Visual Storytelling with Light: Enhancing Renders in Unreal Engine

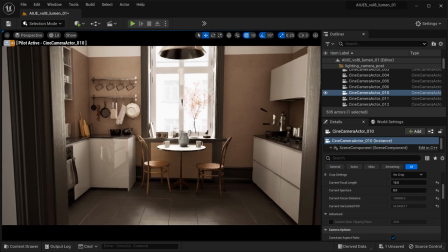0s
Hello, fellow creators. Welcome to our exciting Unreal Engine tutorial.
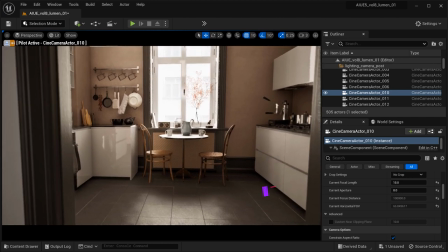3s
Today, we're diving into the realm of manual exposure settings, where we'll explore how to harness the power of ISO,
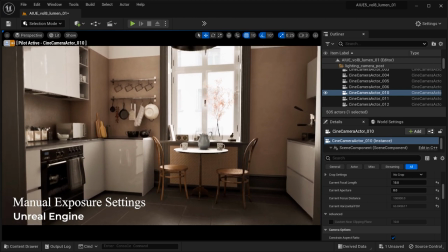11s
shutter speed, aperture, and exposure parameters to achieve the best results for rendering a stunning kitchen scene.
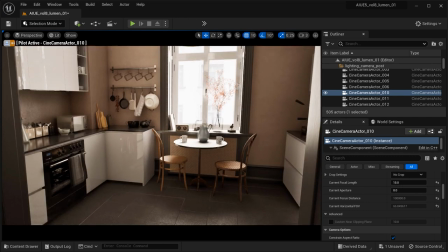20s
So let's take on a journey to uncover the secrets of manual exposure control. By adjusting these key parameters, we can fine-tune the lighting and exposure,
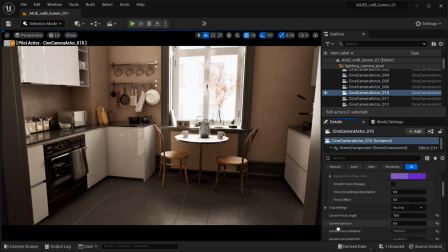32s
creating captivating and realistic renderings that breathe life into our virtual kitchen. So first of all, let's see how we can activate the manual exposure settings.
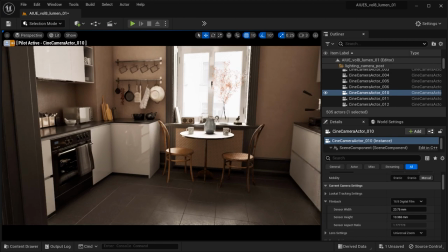46s
And as you can see, we're piloted on this cine camera actor. And in the details panel, I am going to expand the exposure section. And after that, let's change the metering to manual. And next, let's go to the camera section.
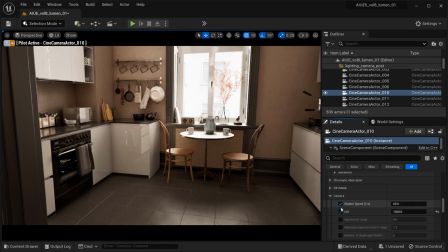62s
And again, let's expand it and just activate the shutter speed and ISO options over here.
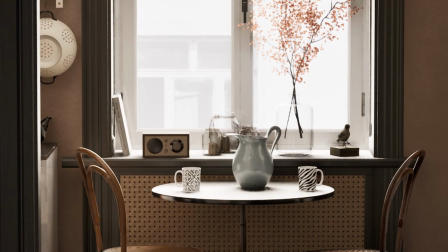70s
But before we dive into the magical world of manual exposure, let's take a moment to understand the importance of ISO,
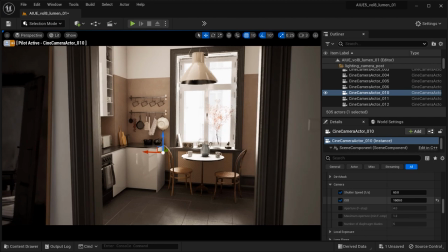76s
shutter speed, aperture, and exposure settings in real-world photography. ISO determines the sensitivity of the virtual camera sensor to light.
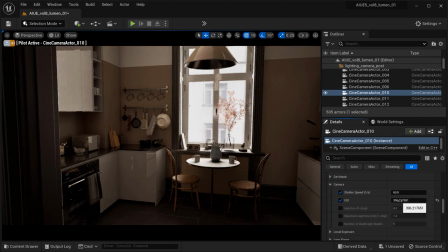85s
Higher ISO values make the camera more sensitive, resulting in brighter images, but it can introduce noise.
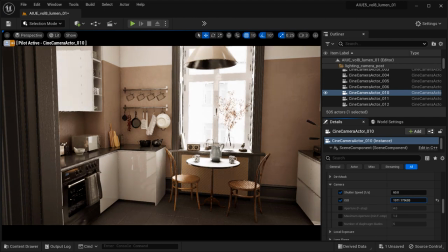92s
And lower values reduce sensitivity, leading to darker images with less noise.
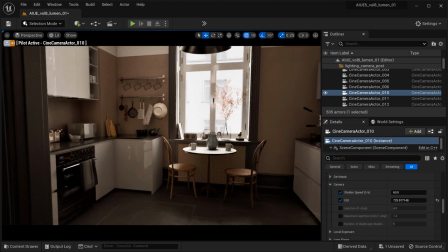98s
And then we have shutter speed,
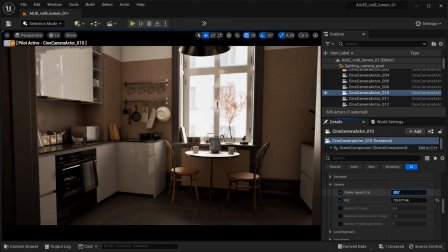100s
which measured in fractions of a second controls how long the camera sensor is exposed to light.
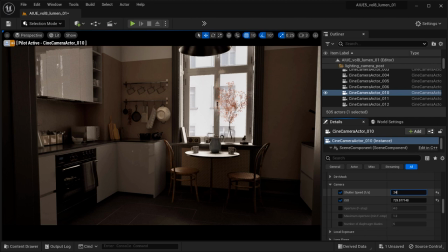107s
Faster shutter speeds freeze fast moving objects, while slower speeds capture motion blur for a sense of movement.
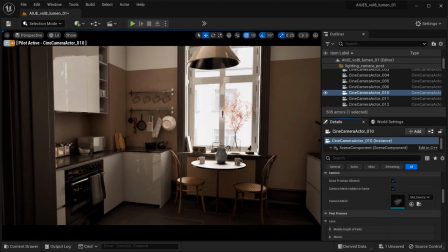116s
And on the other side, we have aperture represented by f-stop values, which controls the size of the camera's lens opening.
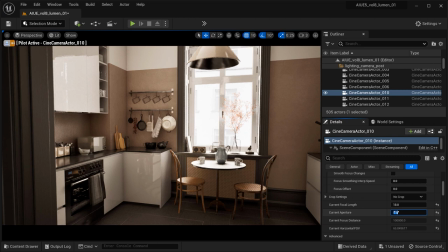124s
A larger aperture or lower f-stop allows more light and creates a shallower depth of field,
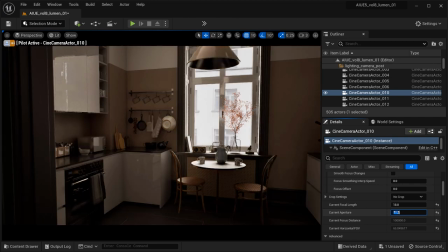131s
while a smaller aperture or higher f-stop lets in less light and increases the depth of field.
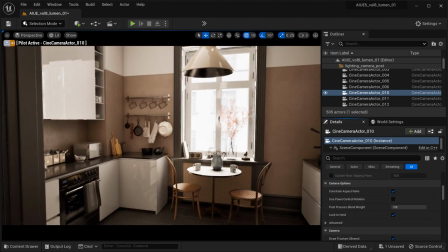140s
And finally, we have exposure, which refers to the overall brightness of the scene.
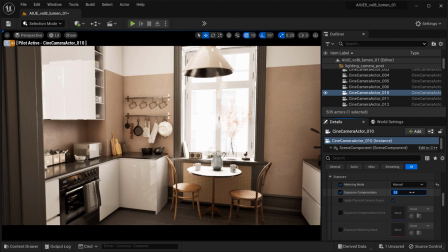145s
And positive exposure compensation brightens the image, while negative exposure compensation darkens it.
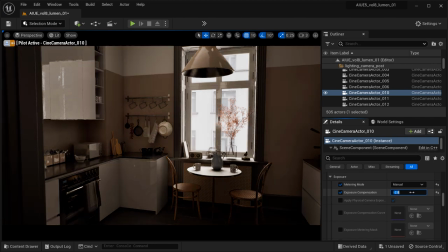153s
And these manual exposure settings allows us to craft the perfect lighting and atmosphere in our kitchen scene.
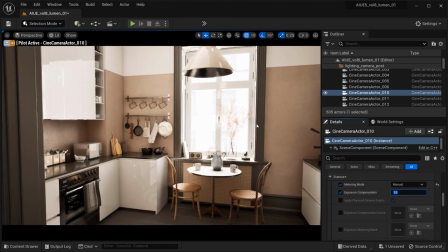160s
So let's dive in and see how they work in Unreal Engine. So as you can see, the scene is already well lit,
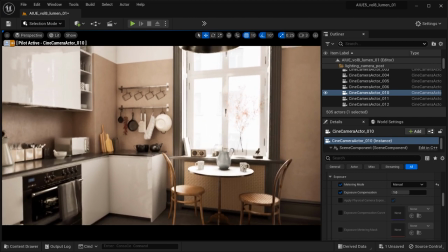168s
but we can take it to the next level by customizing the exposure settings to achieve our desired mood and visual impact.
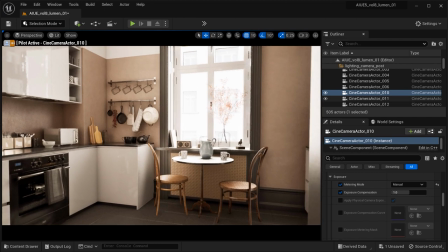177s
In this regard, I have placed four different cameras to evoke four different feelings using the exposure settings, the manual exposure settings.
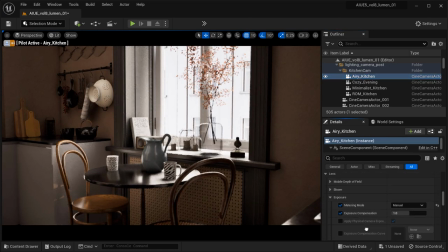187s
So let's take a look on them. As the first camera's name indicates, to achieve this mood, airy kitchen, we've used lower ISO settings, allowing the camera sensor to capture less sensitivity to light.
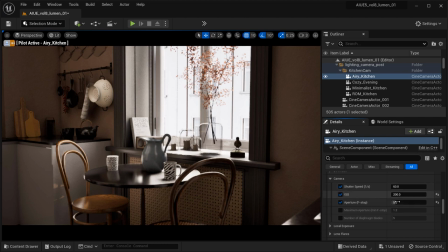201s
The result is a cleaner image with minimal noise and perfect for portraying a well-lit kitchen.
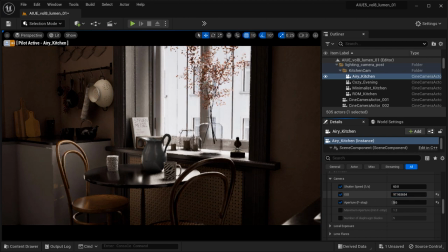207s
And our shutter speed is set around 1/16th or higher, effectively freezing any slight movements.
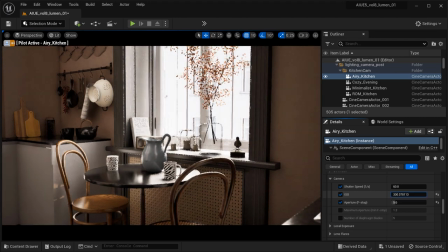215s
And by choosing a larger aperture around 5.6, we introduce a subtle depth of field,
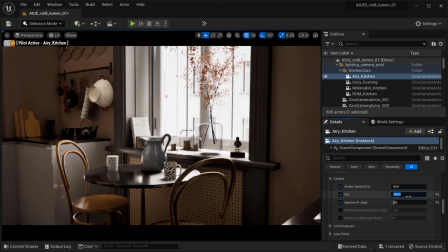222s
gently blurring the background and drawing focus to main subject,
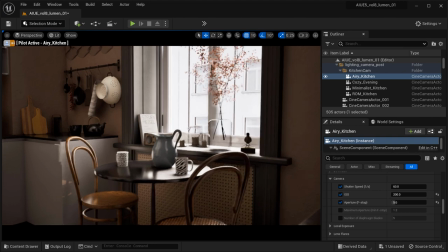227s
and this effect adds a touch of elegance to our bright and welcoming kitchen.
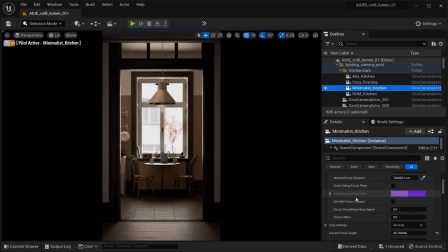232s
And after that, let's step into our modern and minimalist kitchen scene, where sleek and clean lighting sets the stage for a contemporary and sophisticated ambience.